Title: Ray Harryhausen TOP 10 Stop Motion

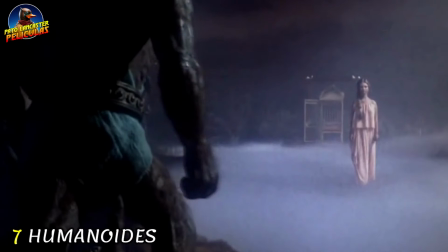(4:09)
Originalmente se creó para haber sido completamente animado,
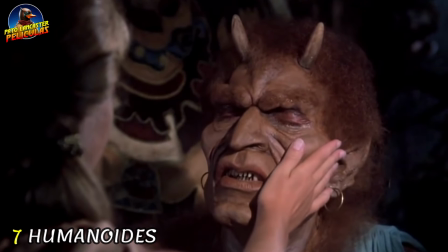(4:12)
pero luego se hizo necesario darle un diálogo y el actor Neil McCarthy maquillado lo interpretó en plano cerrado,
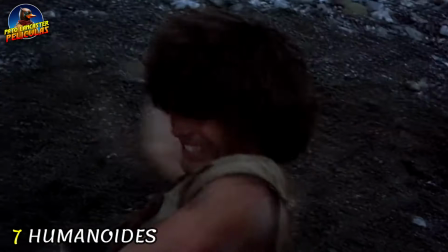(4:19)
mientras que en los generales, que se mostraba su cola y patas de cabra, estaban animados.
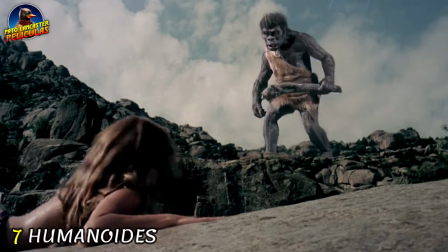(4:24)
Pero creo que el más querido de los humanoides de Harryhausen es Trog,
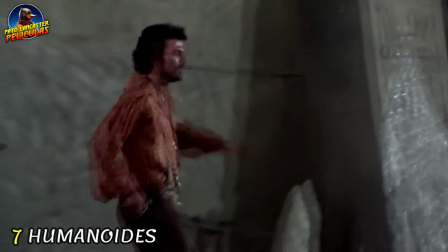(4:28)
este carismático Neandertal cuya muerte en Sinbad y el Ojo del Tigre es la causa de una gran cantidad de traumas infantiles.
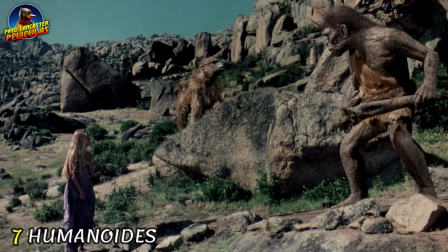(4:36)
Harryhausen estaba extremadamente orgulloso de este trabajo. Si observamos bien, descubriremos que los movimientos son pequeños y sutiles,
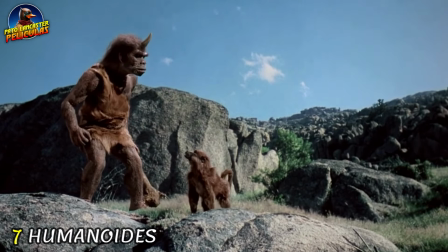(4:44)
con la intención de transmitir que estamos ante un ser pensante, incluso cuando no está haciendo nada específico.
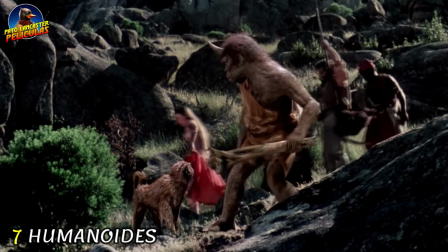(4:50)
Luego, Harryhausen reconoció que esta animación fue mucho más difícil de lograr que cualquier escena de lucha en la que podía permitirse improvisar.
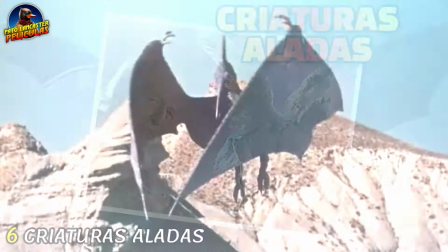(5:02)
Puesto número 5. Criaturas aladas. Las criaturas aladas fueron siempre un dolor de cabeza para Harryhausen,
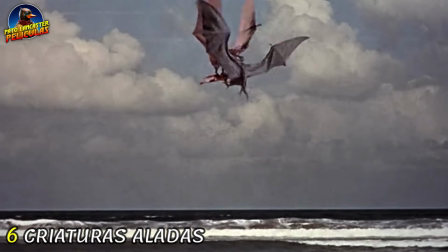(5:10)
ya que necesitaban el uso de un artilugio de suspensión, lo que hacía que la animación sea más complicada y tediosa.
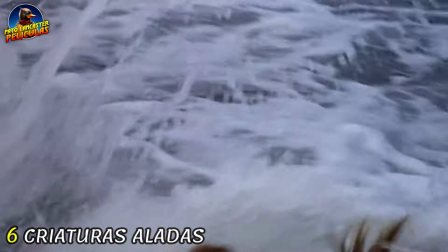(5:16)
Sin embargo, los resultados siempre fueron fantásticos.
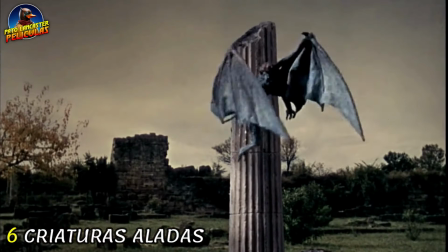(5:20)
Las arpías en Jason y los Argonautas, y la avispa gigante en Sinbad y el ojo de tigre.
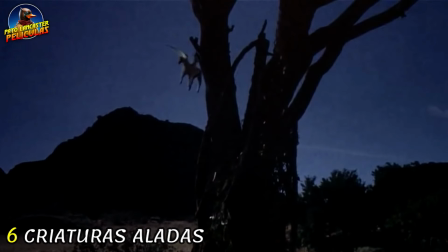(5:28)
Pero de todas las criaturas voladoras, la que más destaca es sin duda Pegasus, en Furia de Titanes.
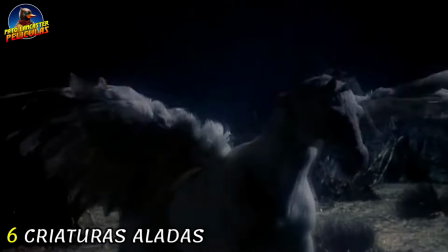(5:34)
El resultado es admirable. Harryhausen logra recrear con precisión el comportamiento de un caballo real, incluso cuando está volando.
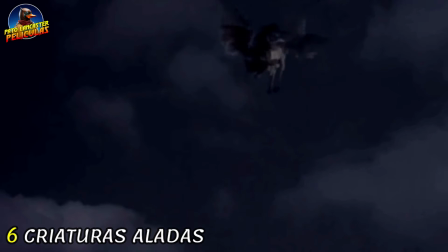(5:43)
Cuestión que significó un verdadero reto. ¿Qué hace un caballo con sus patas cuando vuela?
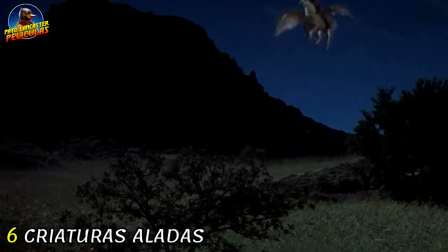(5:48)
Las pruebas previas demostraron que meter las patas debajo de él no se sentía del todo natural, mientras que dejarlas colgando lo hacía parecer muerto.
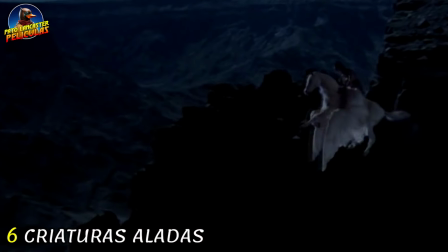(5:56)
Por lo que se decidió que galopara en el aire, con esa vitalidad desenfrenada que lo convierte a día de hoy en una creación memorable.
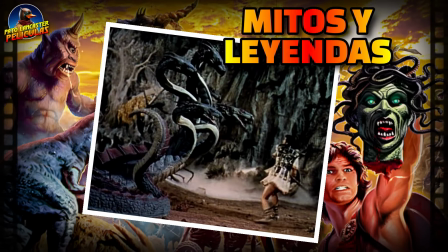(6:07)
Número 5. Mitos y leyendas.
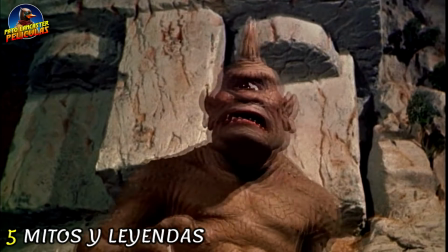(6:12)
El cíclope de la mitología griega, el dragón de Europa, el roc de Arabia,
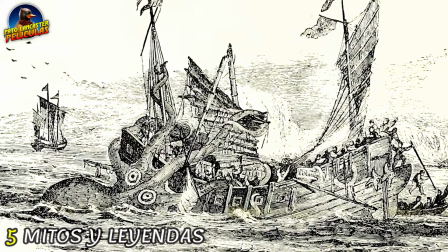(6:20)
la mujer serpiente del sur de Asia y, cómo no, el kraken, una leyenda nórdica que aparece en un mito griego antiguo.
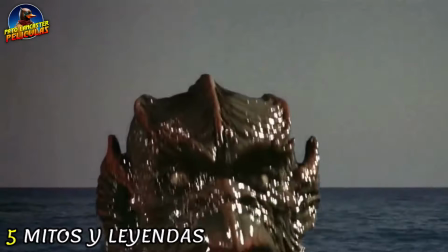(6:28)
Generalmente es representado como un calamar gigante o un pulpo. Pero en este caso, Harryhausen quería algo más humanoide,
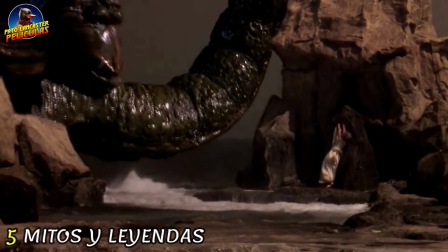(6:35)
que pudiera mirar a la cara Andrómeda al ser sacrificada, reflejando una escena similar a la de King Kong.
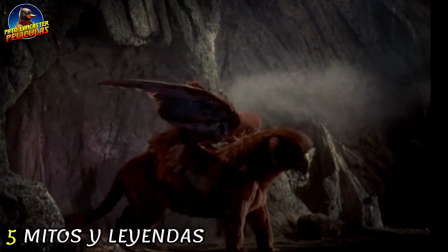(6:41)
La verdad, es difícil decantarse por alguna de todas estas maravillosas criaturas, pero hay una en particular que ha penetrado en la conciencia popular de la mayoría de la gente.
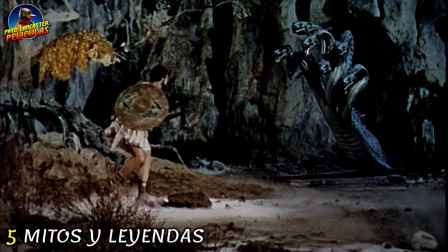(6:50)
Me refiero a Hydra, representada como un dragón o una serpiente, dependiendo de la versión.
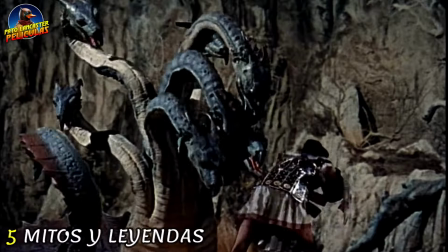(6:56)
Esta escena que vemos es una de las secuencias más exigentes jamás rodadas por Harryhausen.
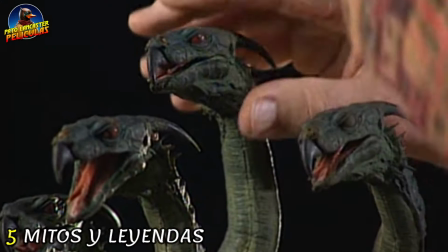(7:02)
Al ser una criatura con tantas cabezas que se mueven de forma independiente,
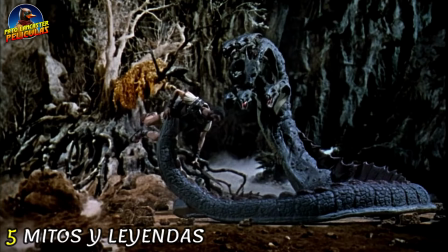(7:06)
cada fotograma de la película podía requerir más de 30 movimientos individuales, es decir, unos 720 por segundo.
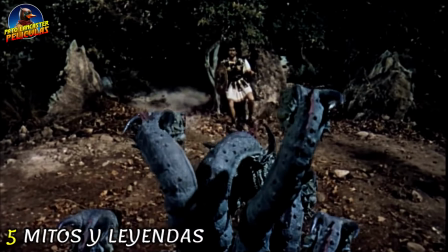(7:14)
Y no solo eso, sino que el animador tenía que recordar en qué dirección iba cada cabeza.
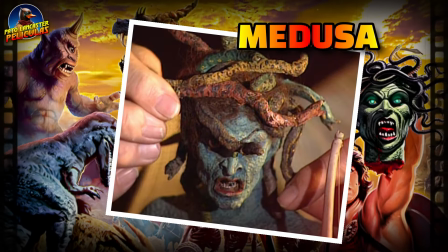(7:22)
Puesto número 4. Medusa.
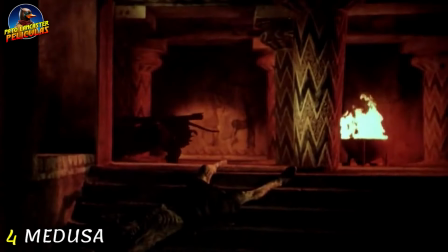(7:26)
Por supuesto, Medusa pertenece a la categoría anterior, como una figura clave en la historia de Perseo, pero merece su propio lugar.
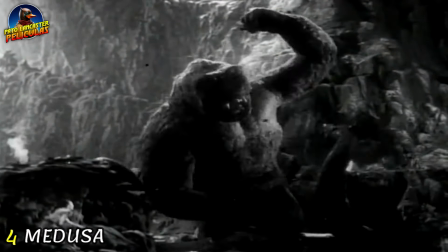(7:33)
Y es que desde chico, Harryhausen, al ver a King Kong luchar con una serpiente, quedó totalmente obsesionado con estos reptiles.
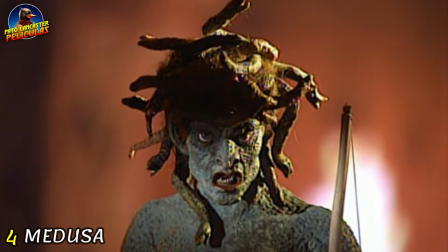(7:40)
Y esto se ve claramente en la creación de esta criatura con 12 serpientes en su cabello,
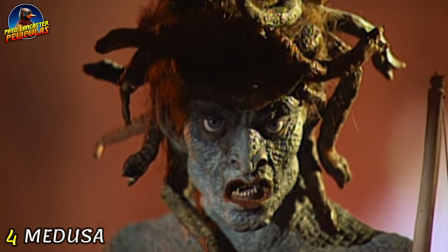(7:45)
que requirieron ni más ni menos que 24 movimientos por fotograma.
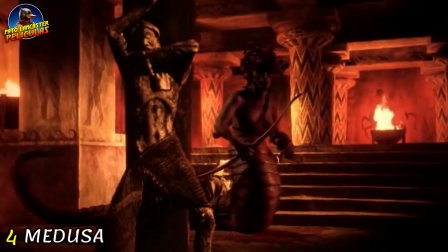(7:51)
Es verdad que también se debe dar crédito a Janet Moore, quien esculpió a Medusa y otros modelos para Furia de Titanes y Sinbad y el Ojo de Tigre.
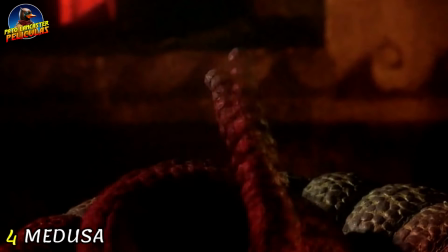(7:59)
El animador en su autobiografía se refirió a esta escena como la secuencia de la que estaba más orgulloso de toda su carrera.
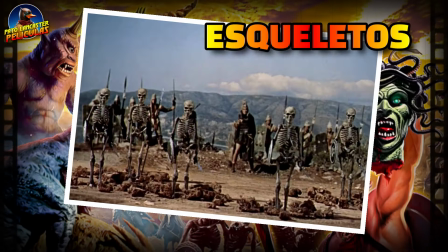(8:10)
Número 3. Esqueletos.